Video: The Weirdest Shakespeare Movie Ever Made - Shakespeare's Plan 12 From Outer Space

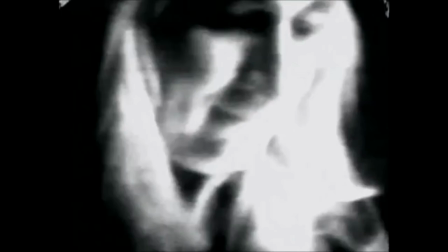All you really know is it's quite different from any backdrop we've seen for any Shakespeare production in the past.
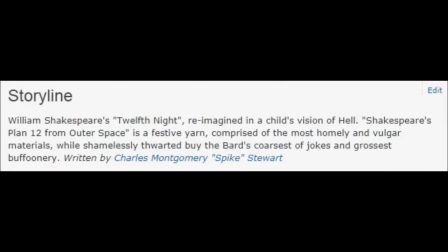The IMDB description for the film, apparently written by Stewart himself, describes this version of Twelfth Night as having been reimagined in a child's version of Hell.
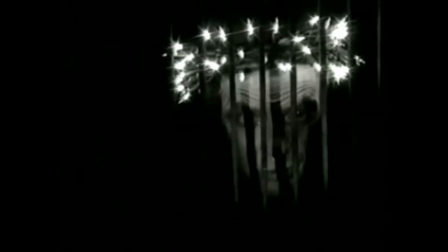It seems an odd description at first, but watching the film it starts to make a fair bit more sense.
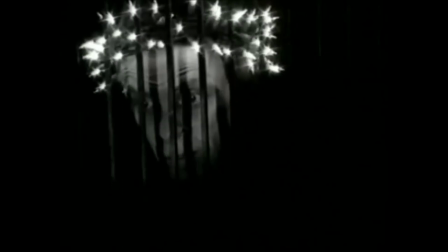The hellishness of the film setting comes, like in many children's nightmares,
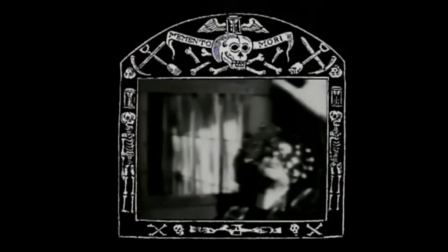not from obviously grotesque or horrifying imagery, but from that general sensation of being befuddled, lost, confused.
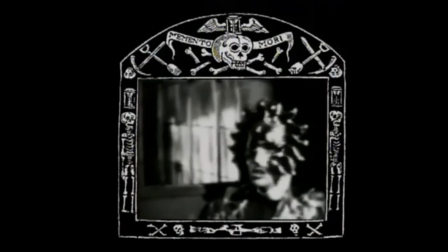The film does a good job of overwhelming you with the kind of sensations that a child would often respond to by crying, just because they don't know what else to do.
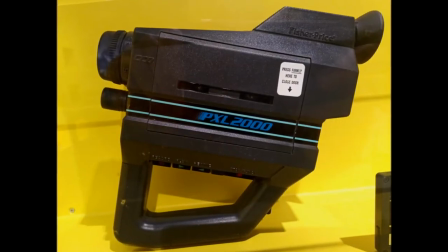And then of course there's the fact that many of the scenes were shot with a Fisher-Price PXL 2000, a toy video camera intended for children.
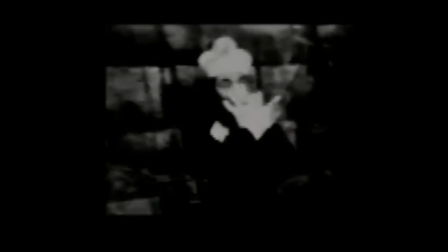It's a bold choice and a very literal interpretation of the concept of seeing things through a child's eyes, but it definitely exacerbates the film's surreal tone.
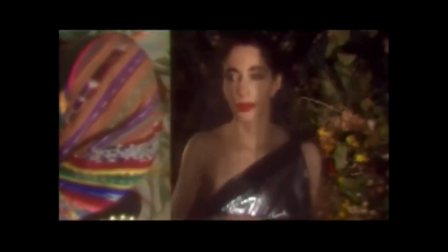But enough about style. What about actual content?
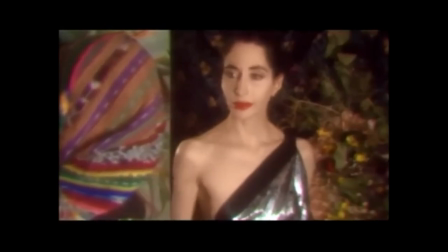For the most part, the film follows Shakespeare's original text very closely, with necessary trimming to fit it into two hours.
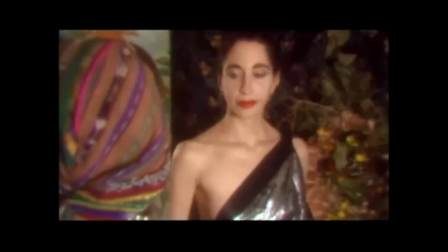Alterations are made, however, never so much as to derail the original story, but just enough to lend the production a cheeky and subversive tone that complements the surreal and disorienting visuals.
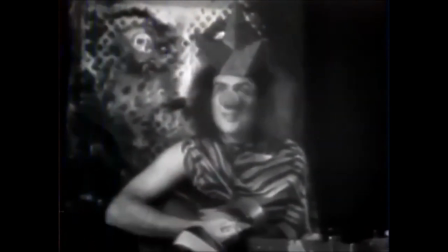Most notably, David Nigel Lloyd, besides composing the tunes for Feste's songs, also wrote a number of doggerel poems as he called them.
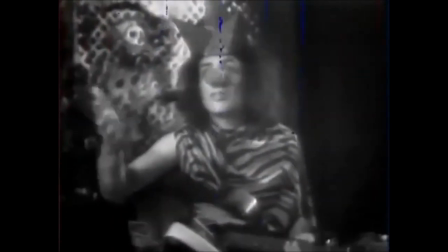These poems are inserted into the film at various points and serve to summarize certain portions of the plot.
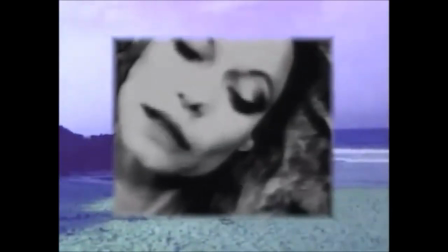Viola says please take my clothes and hand me my disguise.
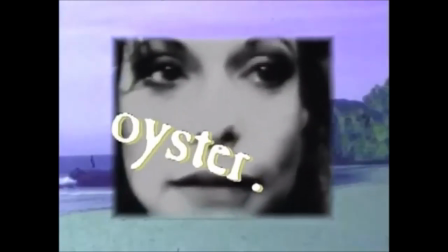Just call me young Cesario now, one of Orsino's guys.
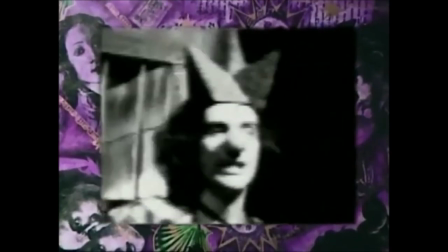It really is quite thematically perfect to assign this task to the man playing Feste, as it builds on the character's established role as the narrator.
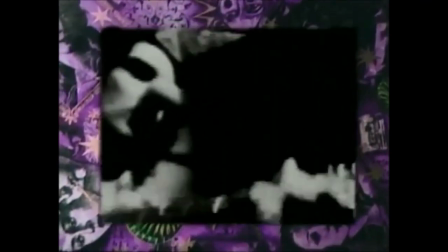Drawing on his extensive knowledge of folk music, Lloyd very much evokes the voice of a slightly more contemporary Feste.
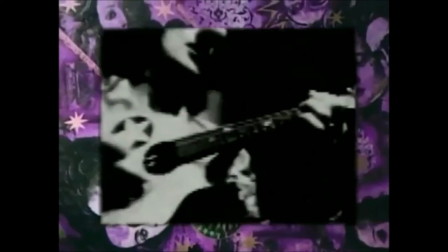Like any good jester, his verses are lyrical yet cheeky, summing up the action and describing the characters,
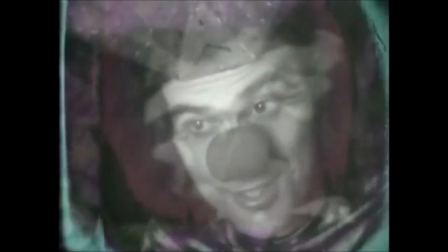while simultaneously slipping in a few snarky remarks about them here and there. In all honesty, I wish the film had allowed Lloyd to work a few more verses in.
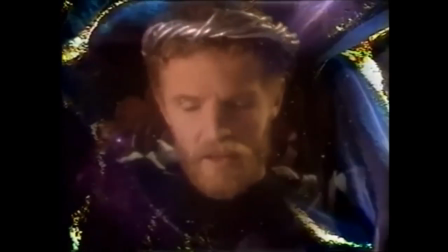They're wonderfully witty and a very original way to summarise portions of the plot while feeling true to the spirit of the original tale.
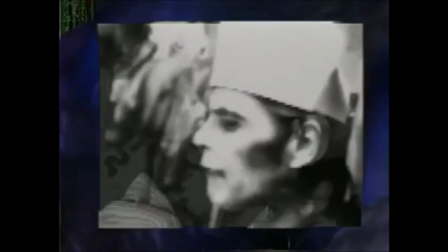This subversive cheekiness continues with the rest of the cast,
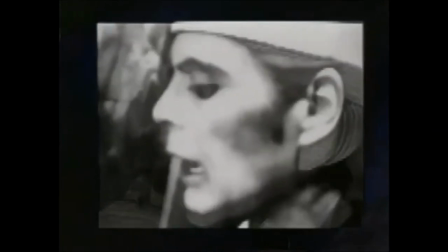all of whom take to their roles wonderfully, despite some of them being far from conventional casting choices.
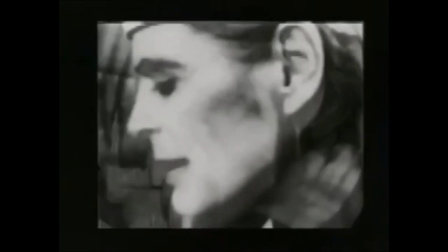Really now, how many directors out there would have the guts to see an actor playing an unhinged,
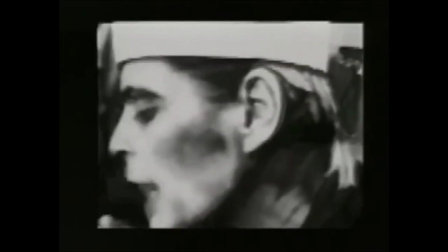flamboyant punk in a Kurt Russell action film, and then cast him as a puritanical butler?
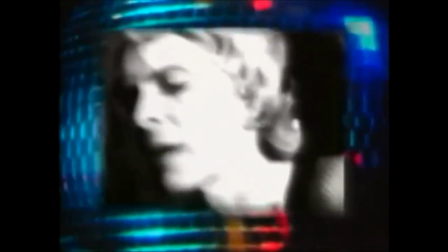It's a highly unconventional choice, but at the same time, it doesn't exactly go against the spirit of the character.
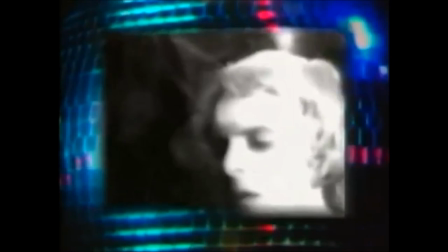After all, in the original text, once Malvolio is tricked into thinking Olivia is in love with him, and that she wishes to see him prance about in yellow leggings,
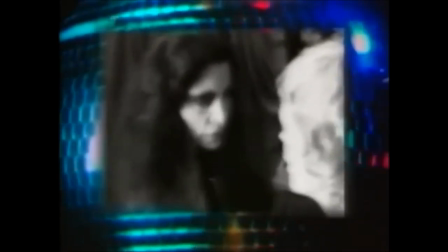he immediately adopts a flamboyance and showiness which we get the sense he's been bottling up all his life in accordance with his puritanical ideals.
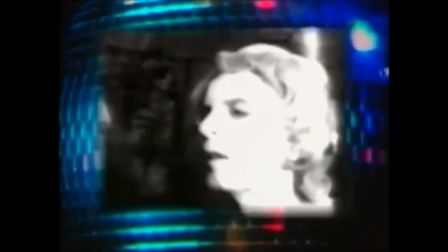Frank Doubleday, with his vivacious and showy performance, evokes a slightly different Malvolio,
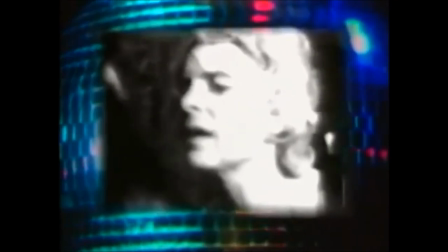one who's just a little bit more in touch with his mischievous side.
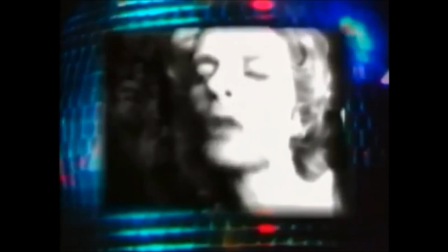It's a wonderfully different take on the character that is nonetheless very much in line with Shakespeare's text.
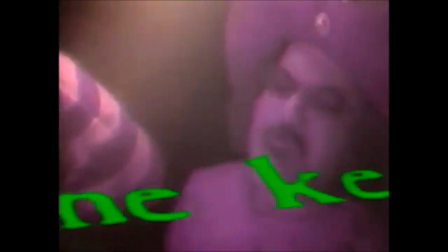Not all the performances are this subversive, of course, but they're almost all tremendously fun.
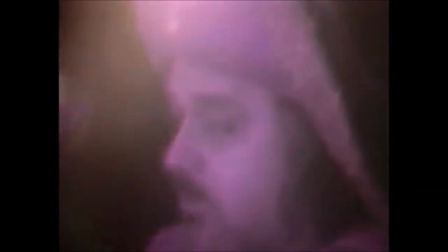Sir Toby, Sir Andrew and Feste, for instance, are all as rowdy and boisterous as they ought to be.
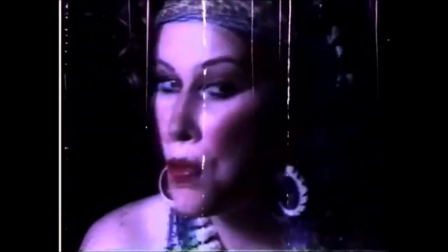But especially memorable is Mariah, whom actress Linda Eve Miller portrays as a spicy Latin woman.
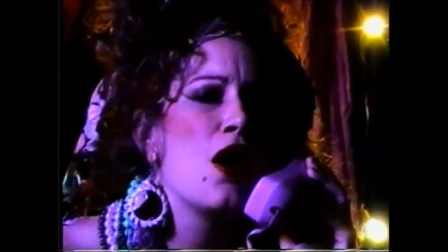When I see you in a church, I want to tell you all my seeds.
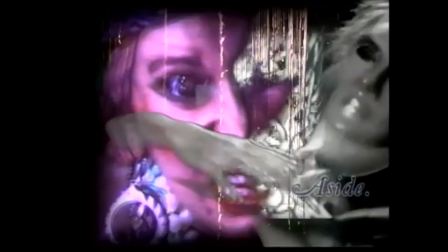Not the most PC approach, to be sure, but one which brings a cheeky levity to the subplot,
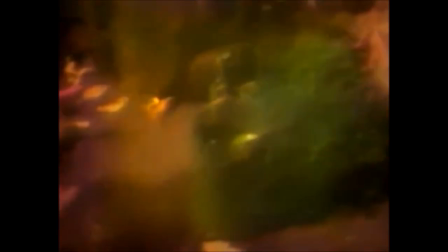and which lines up well with Mariah's characterisation as a seductress.